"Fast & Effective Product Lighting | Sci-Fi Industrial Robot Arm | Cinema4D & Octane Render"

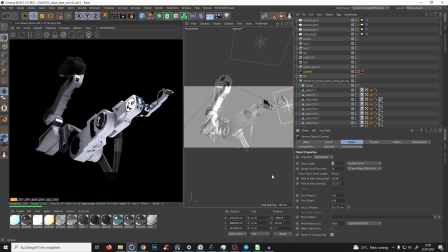733s
Maybe we can bring a little bit down the focal length, maybe 65, not 6, 65. So we can see a little bit more from the camera, from the robotic arm.
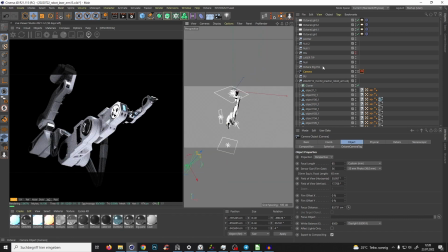745s
Yeah, something like that. And again, I press F2, disable all my light and just one by one.
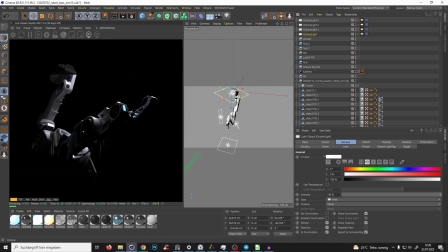751s
And bam, guys, you see, like, that's always what I'm trying to achieve, you know, like, I want bright spots and I want some shadows, you know, like,
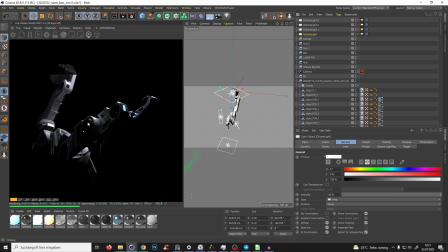763s
those why I always try to add a lot of details to the object. Because then you see, like, you have so much happening there. And look, it's just one light source. So we have this light source coming from the top.
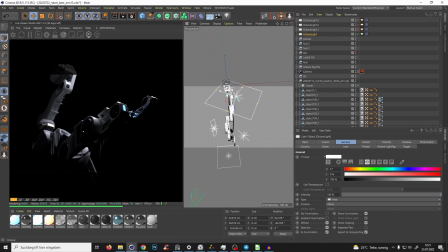776s
Maybe we can reposition it even a little bit. And yeah, something like that. And we have all those hard lines, highlights here in some places.
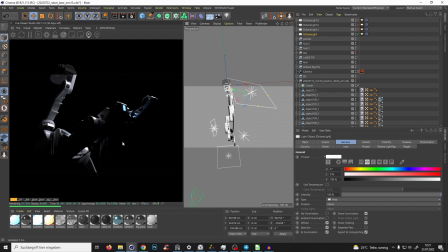790s
But you see, guys, now just one part is lit. And all the, we can make it even a little bit tiny bit brighter. And all the other parts are in the shadow. So we have to light them up a little bit, but just a little bit. So we just control click. Or we just take another light that we have.
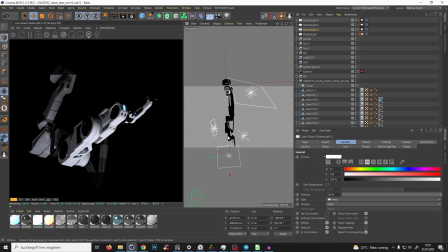809s
So yes, we activate that is at the bottom. And guys, for example, this is very bad lighting because you see, it's just boring. It's like you don't have shadows. You don't have like interesting light and shadow combinations.
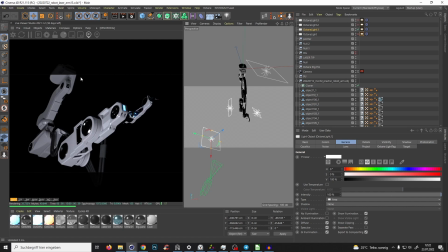825s
That's just light, and all that metallic surfaces, they're just black, so that's absolutely not working, you know. So you have just to play around a little bit, something,
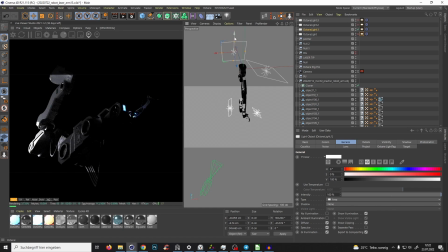841s
yeah, maybe you find some, you see something, you see again, we have some nice looking highlights, but that's not what I need right now. And maybe
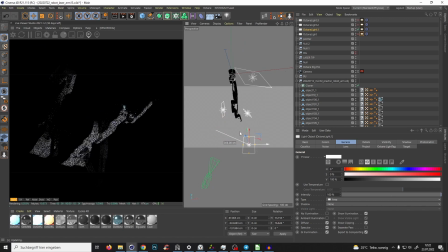855s
something from the down here, but it's not that what I need. So yeah, you see, guys, it's just trying and playing around.
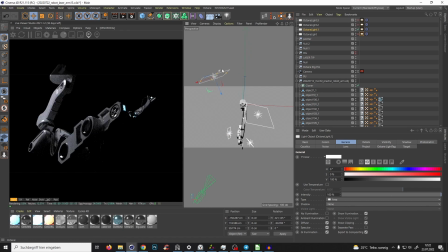874s
And yeah, maybe something like that. How does it look with this light? Yeah, we brighten up a little bit the shadows, you know, but now we need highlights because again, it's just losing itself in the background.
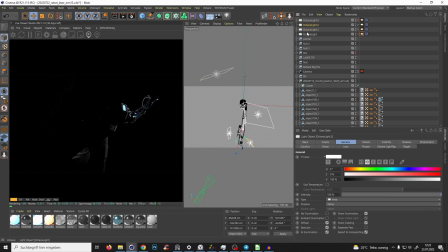890s
So we take again just one light
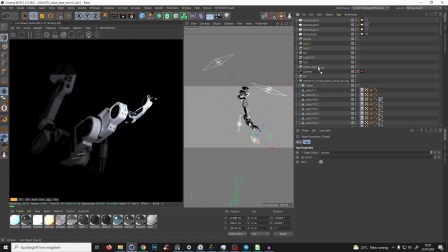895s
and we bring to that light, so the normal object, target object, and we need something, some highlights. Yeah, something, yeah, that's somewhere good.
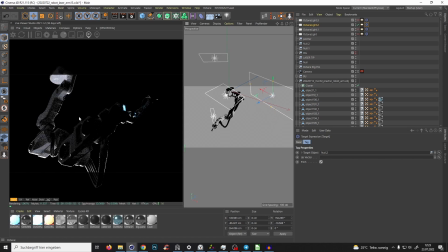916s
Yes, exactly. But you know, like for example, like we have this situation here, but you see we have some dark spots, we have to fix it, but it's just black going into black, like black going into black.
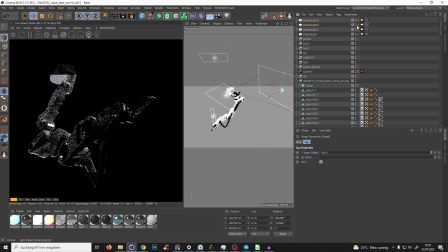934s
And with this light, boom, you know, like it's directly like popping out of the picture because those light highlights are separating it, you know. So I like highlights very much. And yeah, something like that.
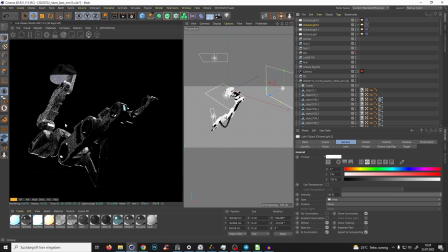952s
And now when we look, we don't have here highlights, but I would like maybe to try to get some highlights there. So we just duplicate one light source and just reposition it.
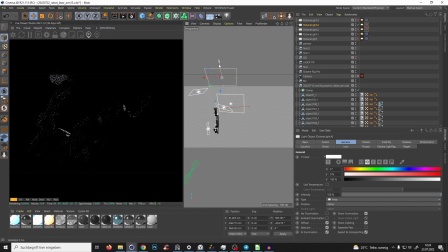969s
Maybe. Yes, exactly what I want. You see, now we just have it here. Just have it there.